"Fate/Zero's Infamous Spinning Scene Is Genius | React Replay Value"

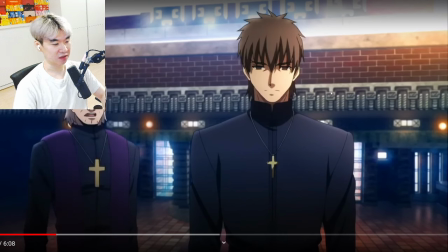244s
to a bigger entity and then just repeat the cycle of it becoming just another fucking cash cow to milk.
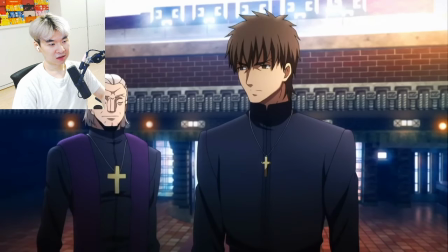250s
I won't even say the scene I'm talking about today is perfect because the fact that so many people miss what it's going for is pretty indicative of a failing.
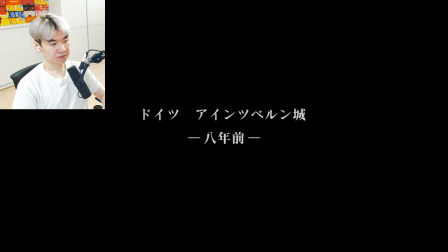257s
Our establishing shot places us three years ago, a five-year jump from our opening sequence in Italy, which is then followed by this shot.
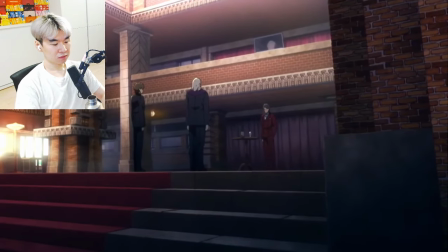265s
Tokiyomi is facing towards the two kotomines, placing him as the initial focus for the sequence.
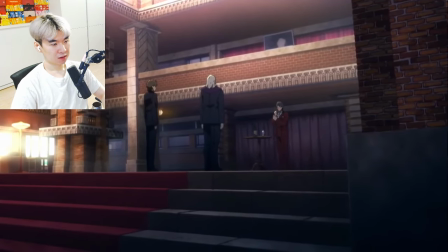270s
It gives him a sense of leadership and gravity as the most important person in the room he raises his hand i thought that this was kirei when first watching
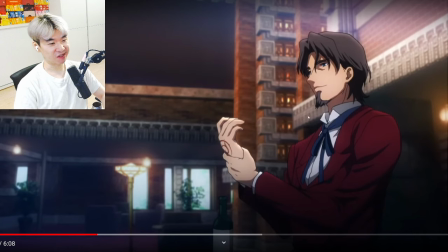278s
it because again my knowledge of ff8 is just fgo and i just remember kitty having long hair and eating mapo tofu and saying yorokobe
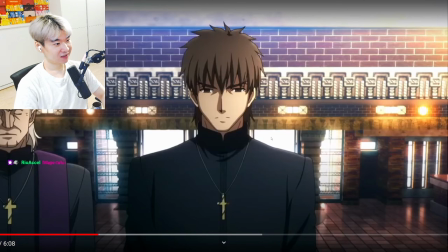286s
shonen but like nah man this is tosaka rin's dad show his command seals which is immediately followed by kirei doing the same this small motion and
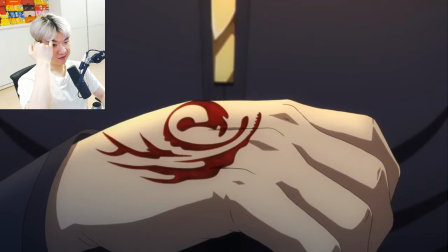294s
the zoom onto the crimson markings keys the viewer in that this is why the group has assembled here and subtly places Kyure and Tokyomi as equals in
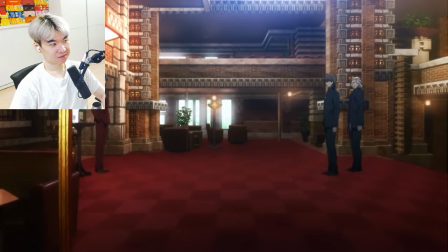302s
at least one regard. Our next shot is a wide shot, giving us a lot of space between the two church members and Tokyomi.
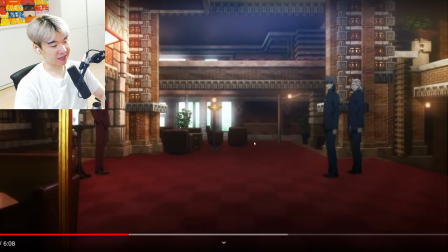309s
Again, Yeah, and then the background visuals to the assets, right? It's very vibrant, it's very colorful. And yes, there's some dark colors here, but like, considering all this shit, like, it just feels more lively than most of the anime wide shots that I see this season.
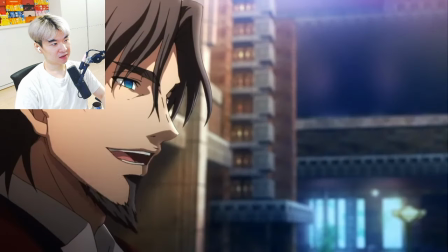322s
And indicating leadership on the part of the individual facing the other two, giving him the authority right back as he answers Kirei's question about the Holy Grail War.
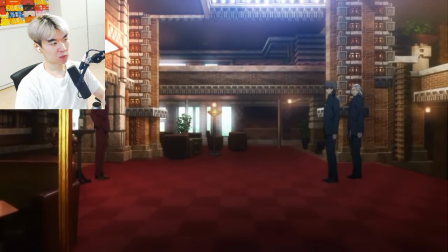331s
There's also a subtle lighting gradient in the shot. Tokyomi's next to a bright lamp, which defuses as we go further right, along with bright windows on the left of the shot.
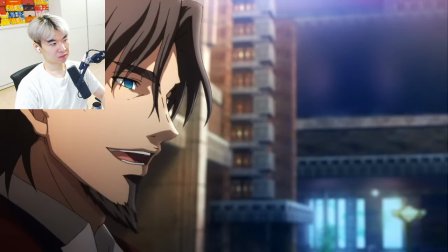340s
We get two nice close-ups of Kirei and Tokyomi, placing them on opposite sides of the shot to make the viewer's eye move across the screen.
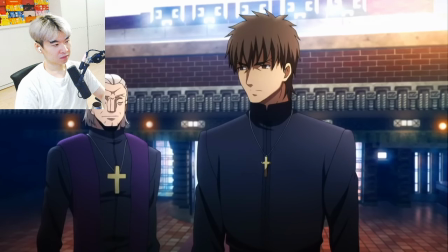346s
Rise steps forward, giving us a look at the differences in their attire, with Rise's attire and larger cross becoming of someone more established in the church.
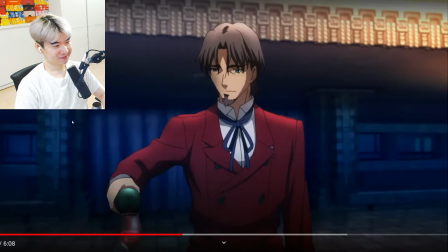354s
The following shot of wine being poured into a glass, or maybe more importantly the sound of it,
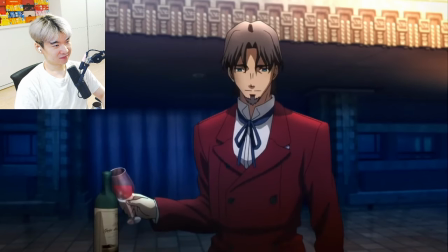359s
immediately brings the focus back to Tokayomi, as though he's vying for supremacy, even in terms of just screen time and focus.
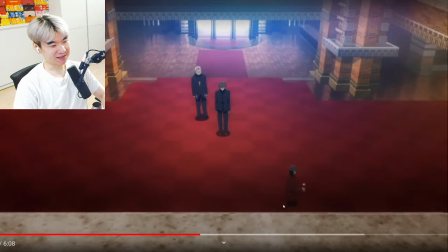365s
At this point, the spinning begins. When he started walking, I'm like, what the hell is he doing right now? And then Reese started walking, I'm like, oh my god. It's the first time you really see the checkerboard pattern in the floor, which is a good indicator of what this scene is outlining, a strategy.
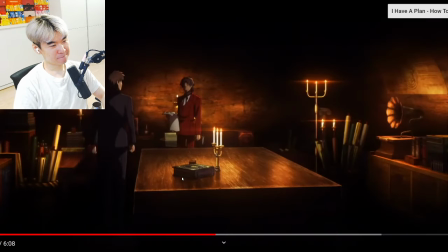385s
Since it drops the plan and goal in one fell swoop, those of you who are paying attention already know what category this is, off the rails.
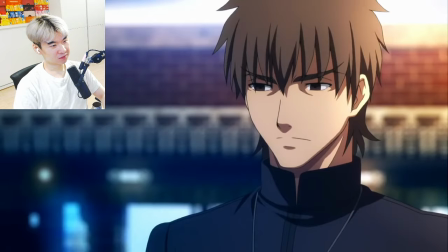393s
But the spinning is multifaceted. Obviously on the face of it, it's attempting to create something visually appealing through cutting and tracking.
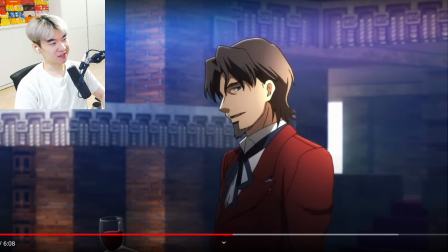400s
Yeah, but look at this, right? He's walking and the background scenes are moving together, right? It just makes everything feel much more alive rather than just like a static info dump, which is pretty much all of Tensura Season 3 right now, until Part 2 at least.
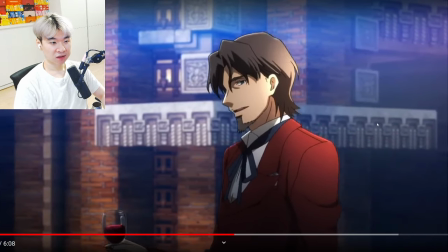414s
That's not the only element at play here.
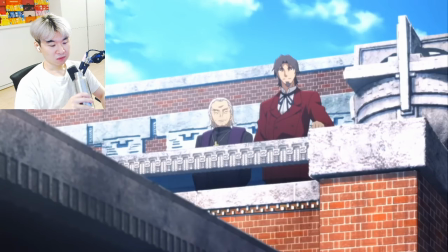416s
Thematically, it's setting up this partnership between Tokiyomi and Rise, how they're both working towards the same goal, and that Kirei's at the center of making sure that the strategy succeeds.
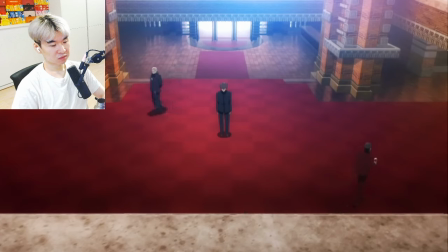425s
Since Tokiyomi and Risei are moving in the same direction, equidistant from each other, there's an equal pull on Kirei from both sides, maintaining visual and thematic equilibrium.
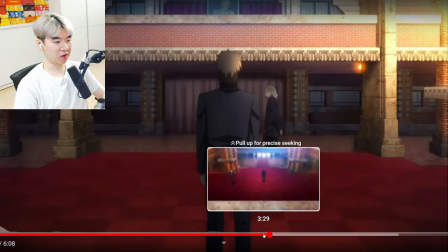435s
There's also a hypnotic element. I feel like the walking scene also kind of demonstrates who's in power here.
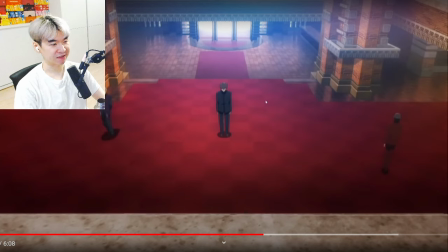441s
Even though everything's been established that Tokiyomi is the one in charge, and Rise has brought his son here to listen and to kind of cheat in the game together, then spinning with Kirei in the middle to be listened to, right? And like, we're telling him exactly the rules of the Holy Grail War, and exactly what we're gonna do to cheat. It just feels like it's like a commanding presence.
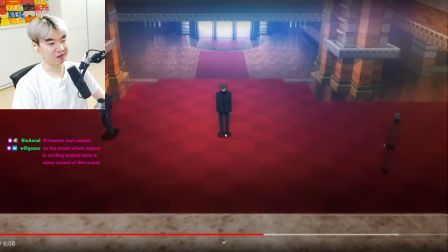461s
Two people spinning around the person in the middle who is being commanded. visual and thematic equilibrium.
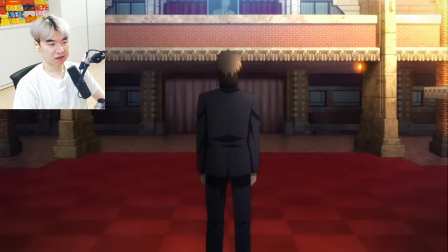468s
There's also a hypnotic element to it. The way the characters move so smoothly against the background in practically perfect lockstep.
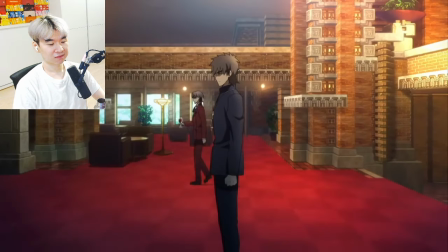476s
It places you in a trance, which is fitting in this case as opposed to other shows that have a tendency to place you in a trance-like state,
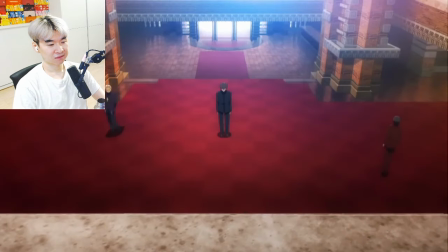482s
because here Tokiyomi and Rise want Kyure to be susceptible to their whims.
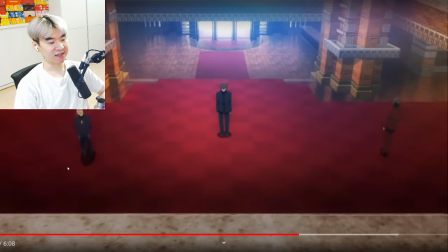486s
They want his cooperation with the planet. Exactly, right? It's like two predators hawking around a prey in the middle.